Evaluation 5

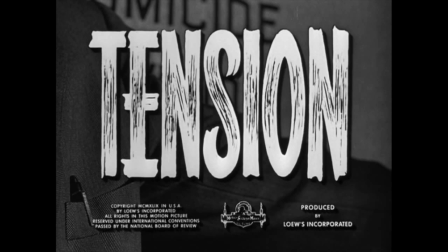My number one aim for my opening was to build up tension right from the start, as tension is one of the main themes in horror movies.
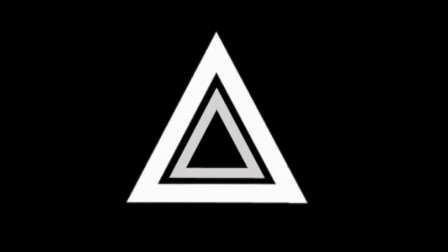I started this off with the music, being the only sound the audience can hear, and not something particularly distinguishable.
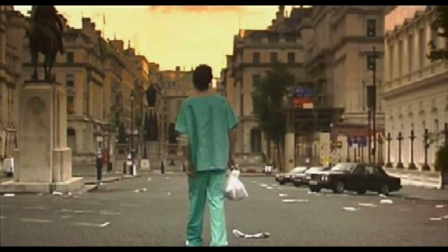This is similar to the beginning of 28 Days Later, where they also have confusing music featured.
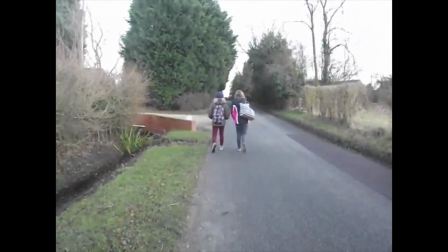At the start, the audience feel very comfortable, as the two girls are together, and so not much can happen to them.
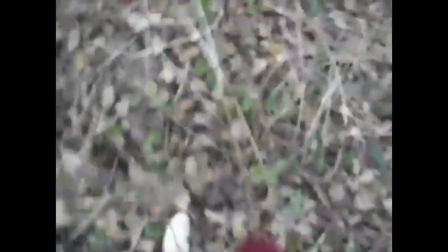I've also decided to involve a lot of shaky handheld shots to foreshadow, possibly, what is to come.
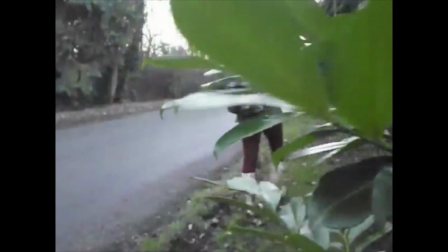My first stalker shot occurs just after Megan is left alone. The fact it is from behind a plant builds up tension as the audience realise, along with Megan, that she is being watched.
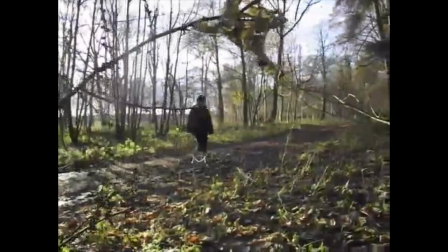I then begin to add in more and more stalker shots as Megan gets further away from civilization, again building tension.
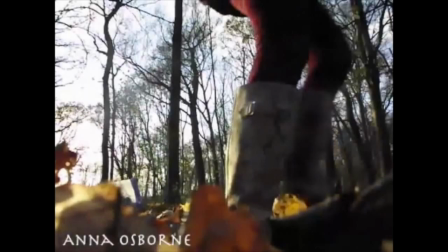The fact that the stalker shots come from everywhere could suggest that the stalker is not human, or that perhaps Megan is imagining being watched.
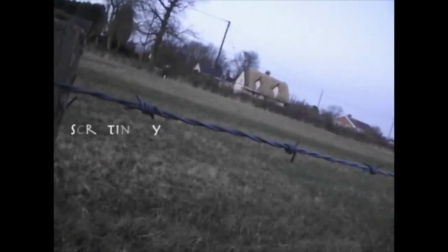But later on, the audience realise this is not the case. I chose to film with barbed wire in the focus, as it connotes to danger.
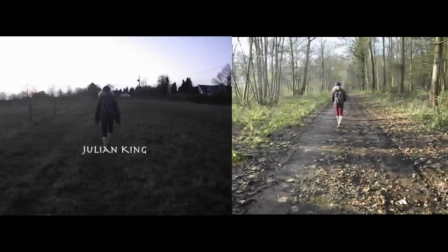This also links to my genre of horror. I then blurred two walking shots together to show the transition of time and that Megan is moving further and further away from people and civilization and safety.
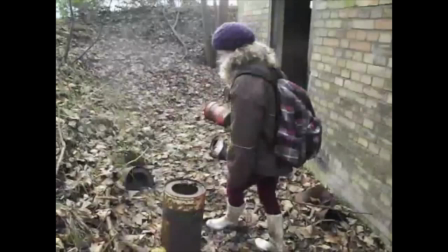Once Megan is in the woods, I used a few eyeline matches, which my audience commented on and said looked artistic and were very clever.
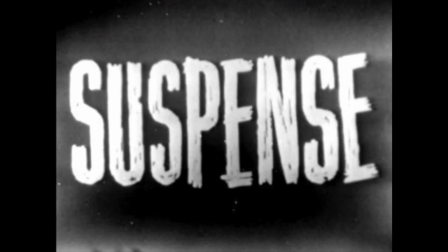I then begin to shorten the shot lengths to add to the suspense and show more angles of Megan's fear.
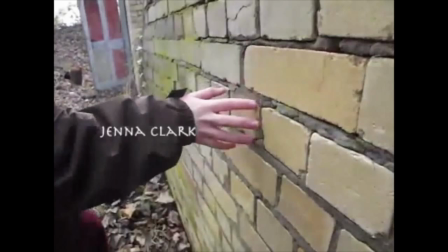The hand-to-wall shot was a special shot from my music video,
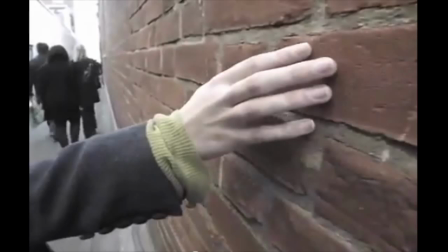which I chose to then use again as it was a very successful shot, as commented on for my GCSE coursework.
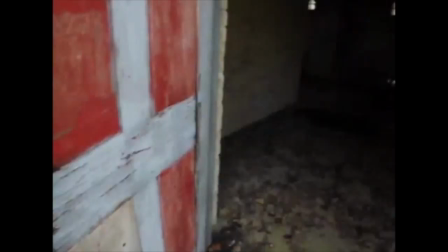The bunker Megan discovers was used to add tension, as the audience question whether something is lurking there and what she may find.
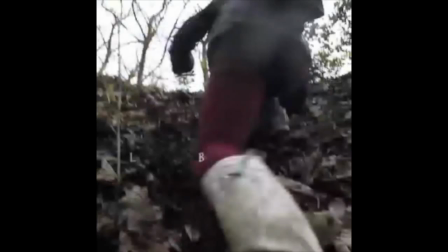Megan then falls over, which may worry the audience, as it makes her even more vulnerable for a short second, as she cannot run away.
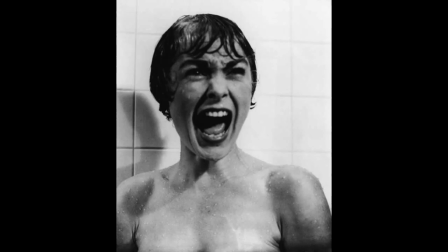This is similar to movies such as Psycho, where the protagonist is trapped in the shower, and so cannot run when the killer moves towards her.
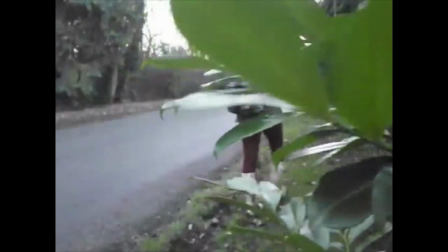I chose to add more POV shots from the stalker to bring the tension to a climax.
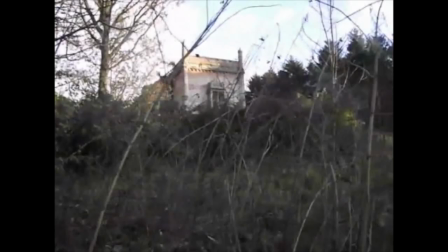The closer my protagonist gets to the haunted house, the more I try to build up the shots, music, and tension, so that overall, my horror begins to get more and more frightening.
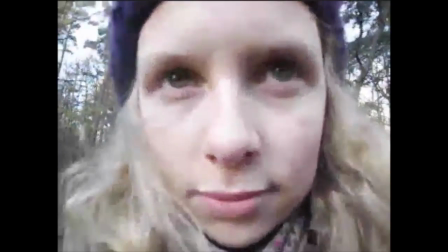I then ended on a sharp, unsteady zoom into Megan's face, known as a crash zoom, to a close-up, suggesting that she may have seen something or been captured, or that perhaps she is about to be killed.
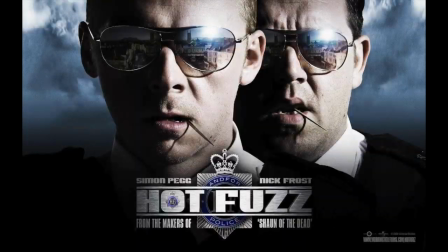Crash zooms are famously used in Hot Fuzz, Shaun of the Dead, and Snatch.
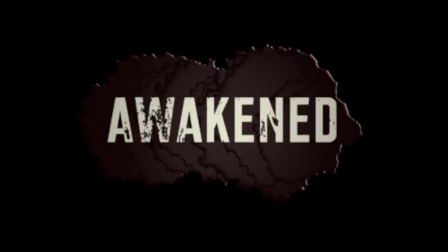After this, I leave it on a cliffhanger and reveal the title, so that the audience question what has happened to her, and instead are left to wonder.
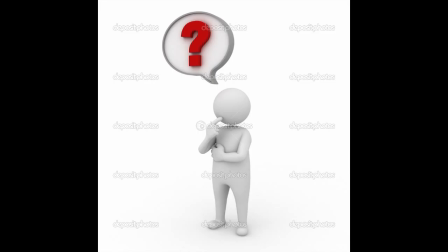Taking my audience research into consideration, cliffhangers are incredibly popular and create a lot of tension in horror movies.